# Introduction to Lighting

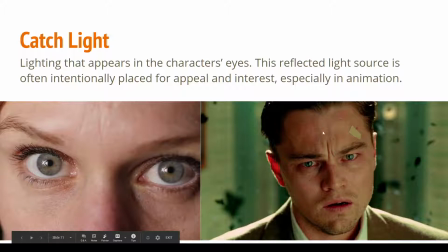40:55 Usually this is one of your primary lighting sources, so like your key light or your fill light, but it can also be used to put a light or a reflected light in a very particular spot in the eyes because you feel like it's more appealing, especially if you're working in computer graphics or animation where you have
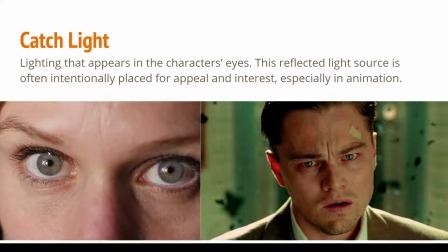41:13 a lot more control of moving those lights around without actually changing the light that much. You can kind of fake a different shape in the catch light. But what it does is that light, seeing that light in somebody's eyes adds a lot of life to the eyes.
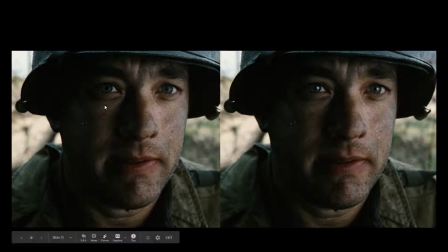41:28 Without it, it starts to feel a little bit dead. So you can see in this example from Saving Private Ryan, someone removed the catch light in Tom Hanks's eyes, and you can see when they put it back in, it makes his eyes look much more alive. And in reality, you don't always have catch light in your eyes.
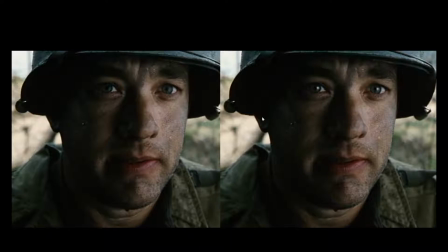41:44 There's going to be parts where you're just naturally not going to get a large, bright, reflected light source in your eyes.
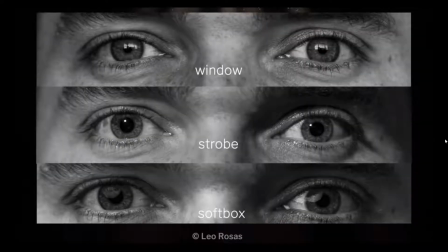41:50 But it tends to make things look a little less appealing. And that shape of it is really based on the shape of your light sources, right? So you can see, you can have a complicated reflection of like a window or, a bright environment, or it could be just like a really strong direct light source.
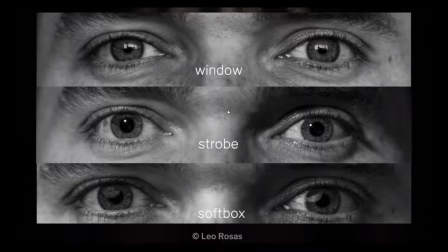42:09 Like in this case, it's a strobe or the sun or a lamp in your room, or it could be just something that's really big, broad, and soft.
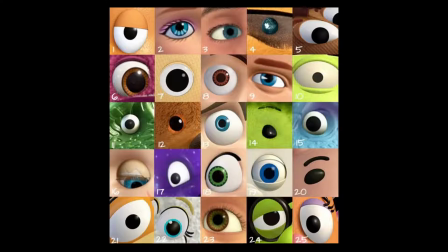42:16 And this is really popular in cartoons and, animated films. And so you'll see this in all these examples. The catch light is kind of a put in, even though doesn't always make sense.
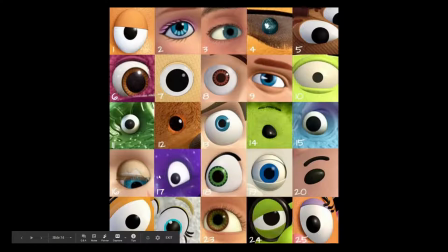42:30 But it's added to add a little extra appeal and interest to the character's eyes and just make them look a little bit more alive.
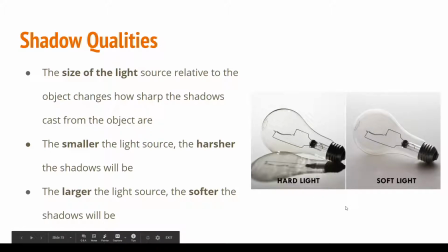42:37 There's two other terms I'm going to cover in terms of describing our lights, and that is hard lighting and soft lighting.
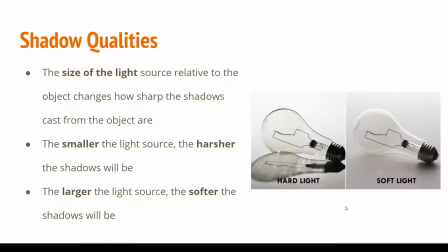42:45 And this refers to the quality of our light that affects shadows.
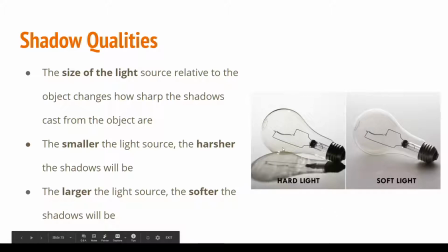42:51 And so a hard light is going to be where the shadows are really sharp, really crisp, really hard, high contrast.
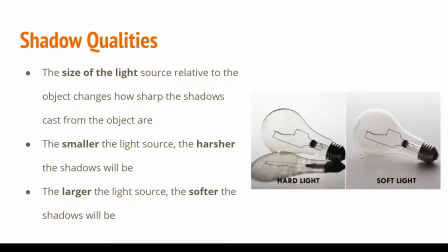42:59 A soft light is going to be where the shadows cast from that light source are very diffuse and feathered and soft and gentle, and just has a much softer look to it.
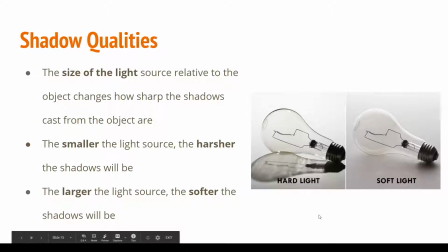43:11 So there's two things that primarily affect whether the shadow quality of your light source.
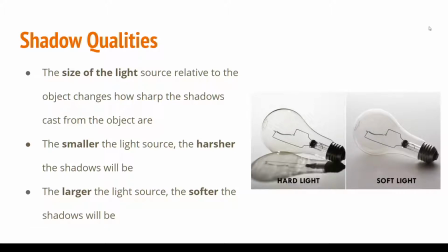43:17 One is going to be the distance of the light source, and two is going to be the size of the light source. And you can combine those together into just the idea that it's the size of the light source relative to the subject is going to change how sharp or soft those shadows are.
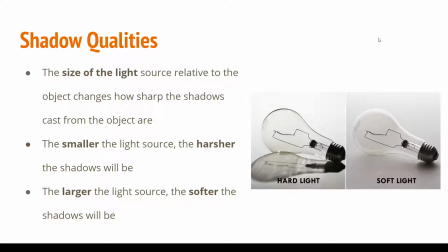43:32 So if a light source is the same light source but farther away, it's going to look smaller, or it's going to be smaller relative to your subject, right? It's going to be a smaller light source. So the sun, for instance, is a really small light source, even though in reality it's a huge light source. But because it's so far away from us, it appears to us as a really small, tiny light source.
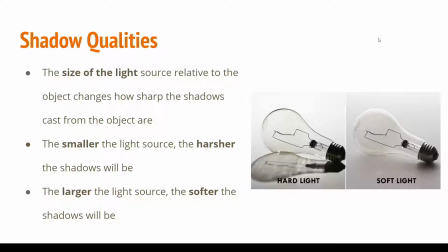43:51 And so the smaller your light source is, the harsher or sharper your shadows are going to be, and the larger your light source is, the softer your shadows are going to be.
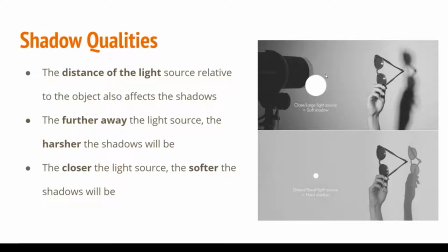44:00 And so that's, like I said, that same idea. If I have the same size light source, if I have it closer, it's going to look like a larger light source. It's going to be a larger light source relative to the subject, and you're going to get softer shadows. Take that same light source and move it back away from the subject.
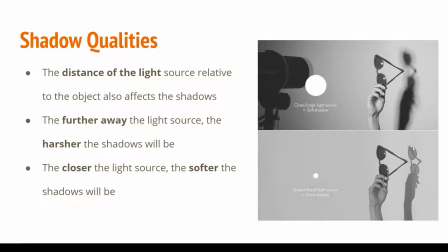44:17 It's going to appear smaller to the subject, and it's going to make harder shadows. So here's an example.
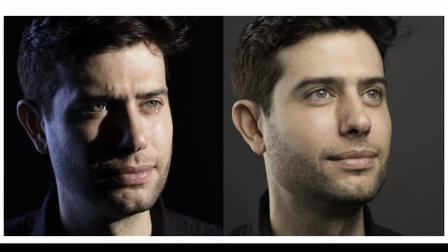44:22 We can look at that catch light in the character's eyes. to get a sense of what the primary light source looks like in the scene, just seeing the reflections in his eyes. So we can see that this side over here, that primary lighting source is a really, really soft, a pretty large light source.
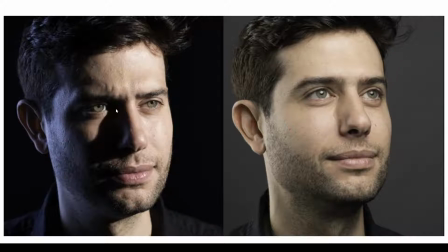44:40 So we're getting these really soft shadows. You're not really getting a sharp shadow shape on his nose or anywhere else. On the left-hand side, we have a really small light source, and you can see it's creating these really sharp, high contrast shadow shapes on his face.
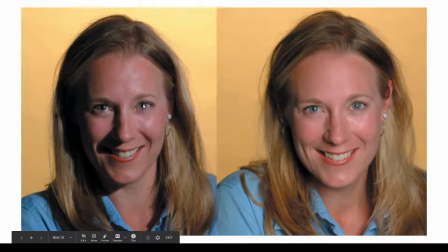44:54 Here's another example, right? Really small light source relative to the subject. It can be the same light, it's just at different distances, but the main idea is this light source is smaller relative to the subject.